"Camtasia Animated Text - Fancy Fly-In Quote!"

If you like to post quotes with images on social media, then why not up-level your game and share kinetic text animated video quotes?
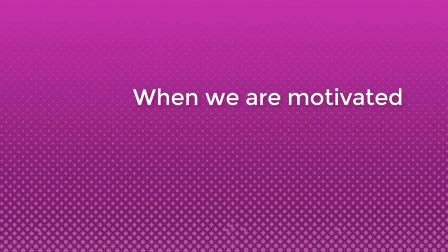Although video is more effort, with the right template approach, you can make some interesting video quotes quickly.
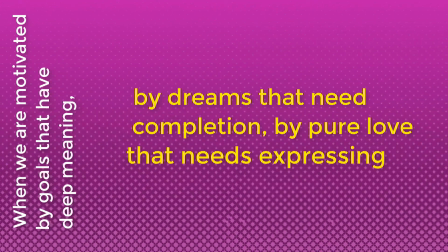In this video, you'll learn how to create a cool, pivoting,
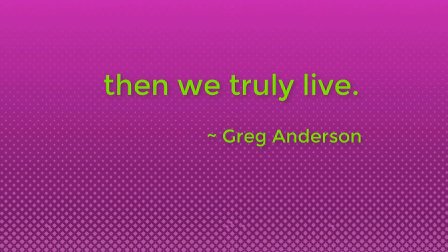kinetic text animated quote featuring the new fly-in behavior effect in Camtasia. And you can even download the free Camtasia 2018 project file so that you can customize your own video quotes. Let's dive in. Hey, it's Gord here. Welcome. If it's your first time here and it's your passion to make great videos, become a ninja at video editing, and learn more tips on how to be successful with video and marketing on YouTube,
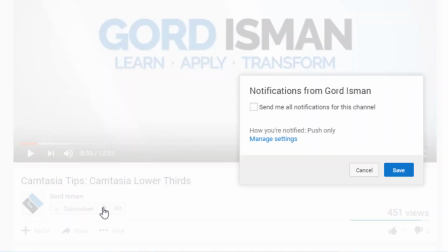then make sure you hit the subscribe button and click that bell notification icon so you don't miss a thing.
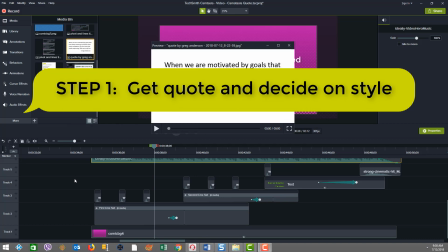The first step in a project like this is to source your quote and then
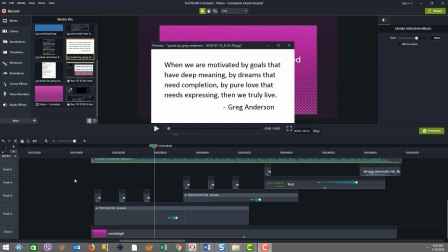determine the style that you want to deliver the quote on screen. So in our case, we're using a pivoting text approach.
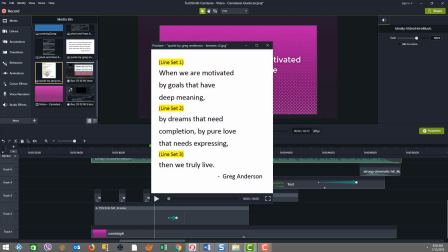So I took this quote by Greg Anderson and then I broke it up into three line sets so that I only have approximately at most three lines per line set that goes on screen so I can maximize the space and usage of the screen.
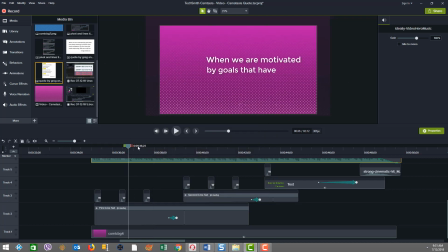And you can see how that's implemented here when we just scan through and you see there's basically three different sets of lines that come out.
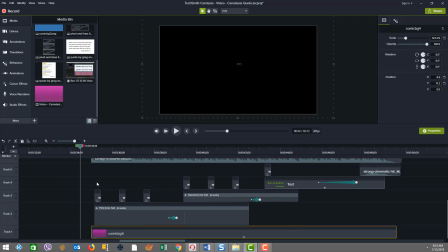Let's take a quick look at the design. On the bottom here, you see we have our motion background. That's that piece right there on the bottom.
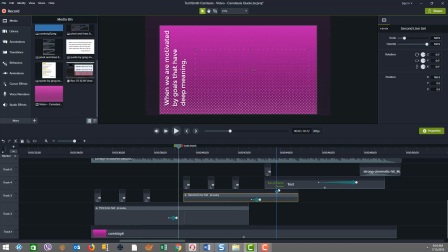Then next up we have, you're going to see here, there's three line sets which contain our pivoting kinetic text. So as you can see in here, there's all the text bits. And in addition, you see we have the usage of the fly-in behavior all over.
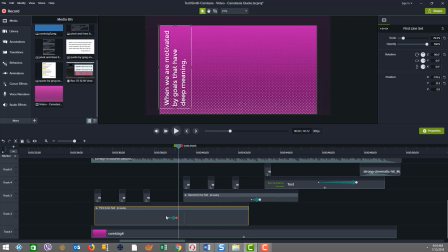So that's how the structure works for each of these sets. You're going to see here on each group, there's a little pivot.
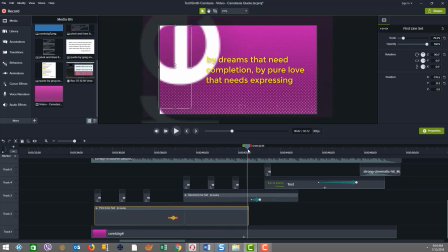That's the animation right here on this one. And then you're going to see a similar animation right here, which does a pivot for the next set.
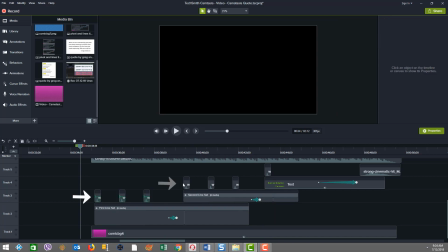So as you can see, there's a lot going on here. And then we have our sound effects and a little music track above.
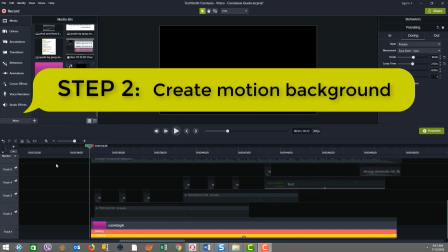Step two in the process is to show you how I created the motion background from a static image.
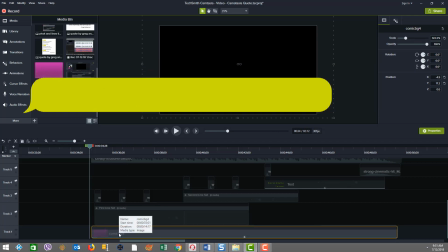Down here, you see this track at the bottom, which is just a static image, and you can see it here on screen.
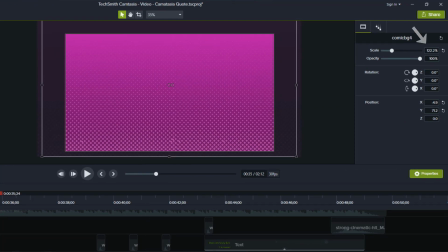Notice how I've scaled it up to about 122 here, because when we apply behaviors like we have here using the pulsating and drifting behaviors,
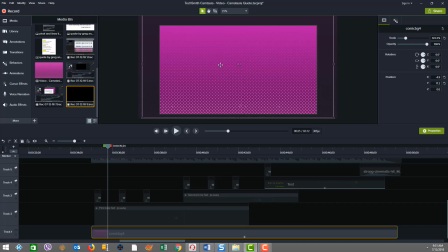that we actually will have motion going on, which will move this image up and down. And because we don't want the default color of the canvas to be exposed, we scale a little larger, and this suffices to get the end result that we want.
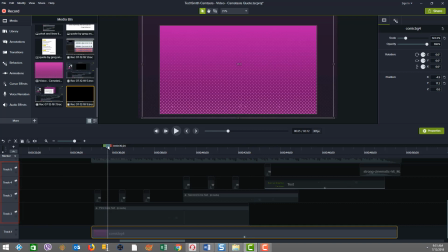Notice on the side, I've sort of hidden all the tracks because we're just looking at the motion specifically of the background for the moment. Now let's take a look at the behaviors. So first you can see we have pulsating and then drifting.
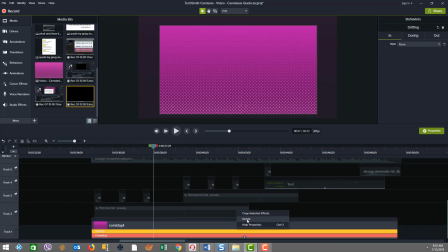I'm going to just delete the drifting behavior so we can just see how the pulsating behaves by itself. See the pulsating moves there by itself, and of course we tuned that. Now I'm going to undo the deletion, and now if we look and continue, you'll see the pulsating has another little dynamic to it, a little more smoothness and other motion.
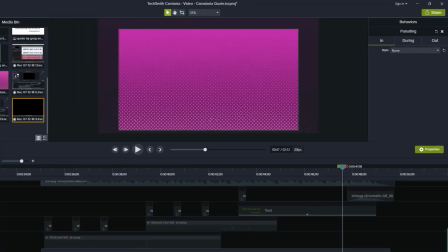So what have we done to create things to get this effect that we have?
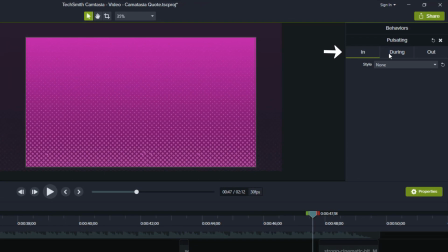Well, first off, you're going to see here in the behaviors, there's an in during and out. Notice that I've changed the in and the out for both of the behaviors to be none.
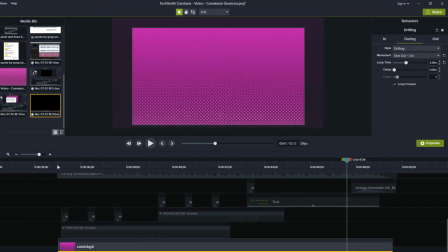We're only interested in the during behavior in that way.
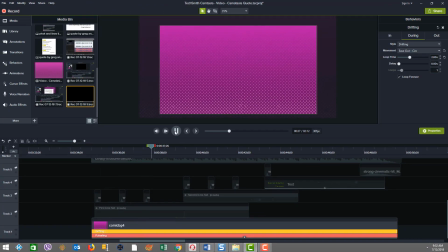So right from the get-go, all we are is looking at the same execution throughout the cycle, which is the during behavior. For the pulsating behavior in the during, you can see that the scale is default to
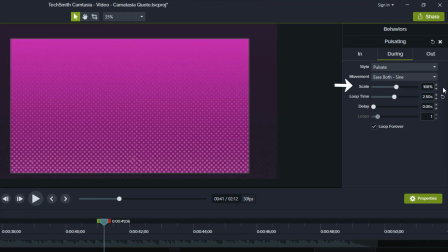104, what we're using now, but the default would be 108. And I'm going to go put that back to 104. And by changing it down to 104, I've made it a little less dramatic, the pulsating.